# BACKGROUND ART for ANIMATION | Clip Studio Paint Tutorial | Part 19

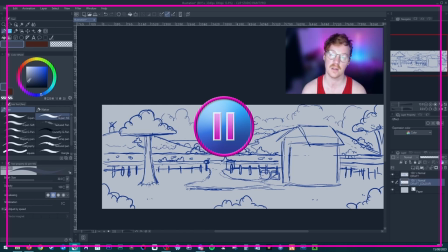4:07 So don't make large open spaces with not a lot going on, because that can be quite boring. So consider decorating it with different elements that make it interesting to look at and perhaps tell you something about the character or characters in that scene.
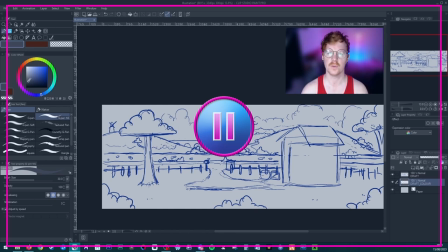4:22 Like I mentioned, this is a pretty simple, straightforward background, so we're not going to worry too much about perspective, apart from when it comes to drawing the cottage, where I'll be using a two-point perspective, and also for the path leading to us, where I will be doing a one-point perspective. When it comes to animating this scene, scene.
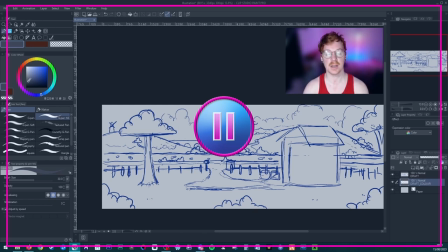4:41 I'm not going to be doing a proper narrative because I am just putting it together for the sake of this tutorial and the animation coming up. But our character will be exiting the house, walking from the right to the left, and then approaching the apple tree,
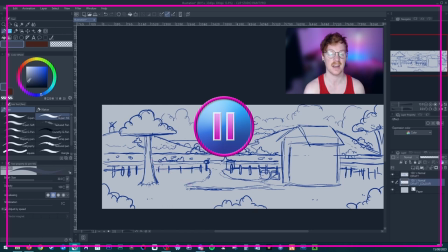4:56 where he will then probably kick it, and then an apple will drop into his hand and he'll eat it, and we'll animate him to a little bit of dialogue as well.
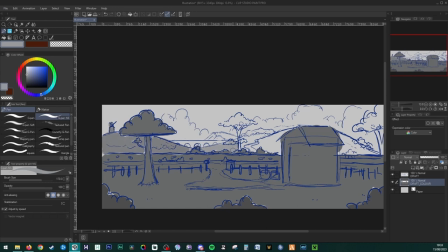5:06 Here I am blocking out some grayscale to help me clarify in my mind what elements need to be separate, and thinking about that distance as well.
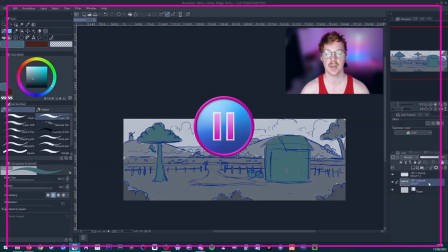5:13 So darker, more towards the camera, and lighter, further away. The first draft is complete, so this is where I move on to the second draft with a lot more detail, which will then prepare me for the final line work.
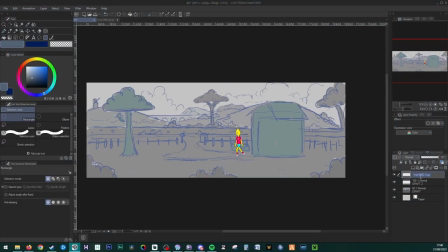5:24 This is where I add in the character reference, which is important for a few reasons.
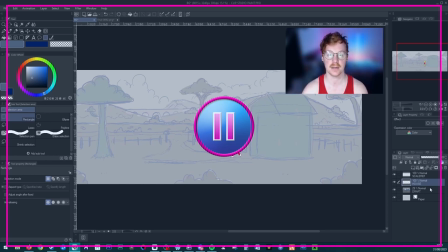5:29 Firstly, we need to scale objects in our scene to be the appropriate size in relation to the character, especially if they're going to be interacting with those objects. For example, the doorway needs to be a sensible size for him to walk through, but then say you had a bench, for example, that he would be sitting on.
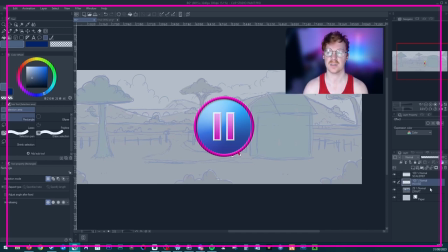5:47 If you didn't have that reference there, you might mistakenly make that bench too small or too big. So it's important to have those consistent sizes throughout the background. Another great reason to have a character reference is so that you can compare the line thicknesses between the character and the background.
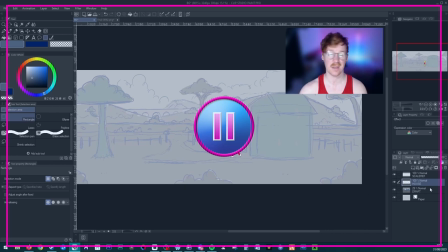6:06 If you have the background lines, say, way thicker than the character, not only would it look a little bit strange, but it would also be very distracting and take the focus away from the character, which isn't what you want. That's if you have lines in your background. Some animations don't, and it all depends on the style of your animation.
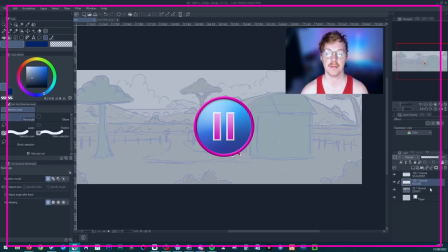6:23 Here I make a new layer for the house second draft, and I bring in a two-point perspective ruler.
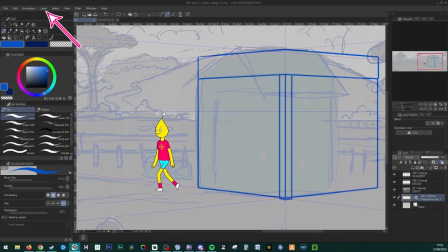6:31 And for Clip Studio Paint, that is located under the layer menu at the top, and then navigate to ruler frame, create perspective ruler.
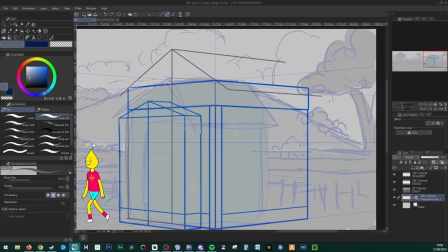6:40 I matched the horizon line to the one that we made in the draft, and I placed my two points pretty far outside the canvas,
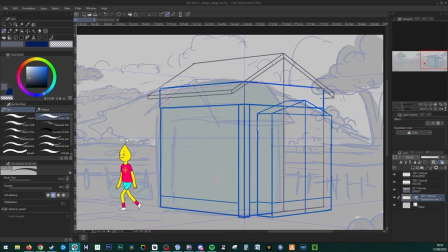6:47 because if you have them too close together, it can look a little obscure and give sort of a fisheye lens effect. And the great thing about this perspective ruler is that as you draw,
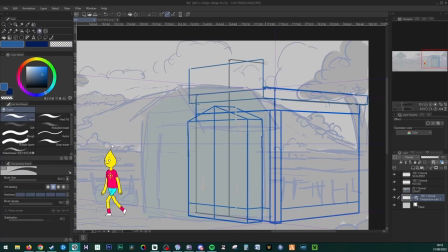6:58 it automatically snaps, which will give you that accurate perspective that you want.
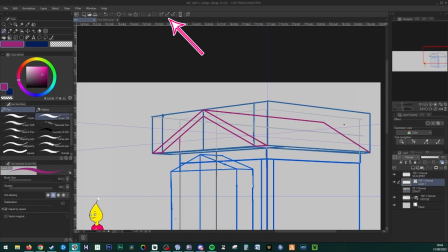7:03 And you can also toggle the snapping on and off here. I wanted to make the cottage look a little bit more interesting than just, say, a box.
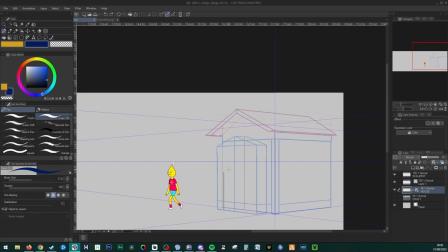7:12 So I added some wall extrusions and then added a little bit more detail.
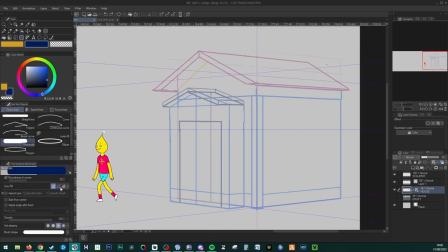7:17 So things like flower boxes, skirting, and brick textures.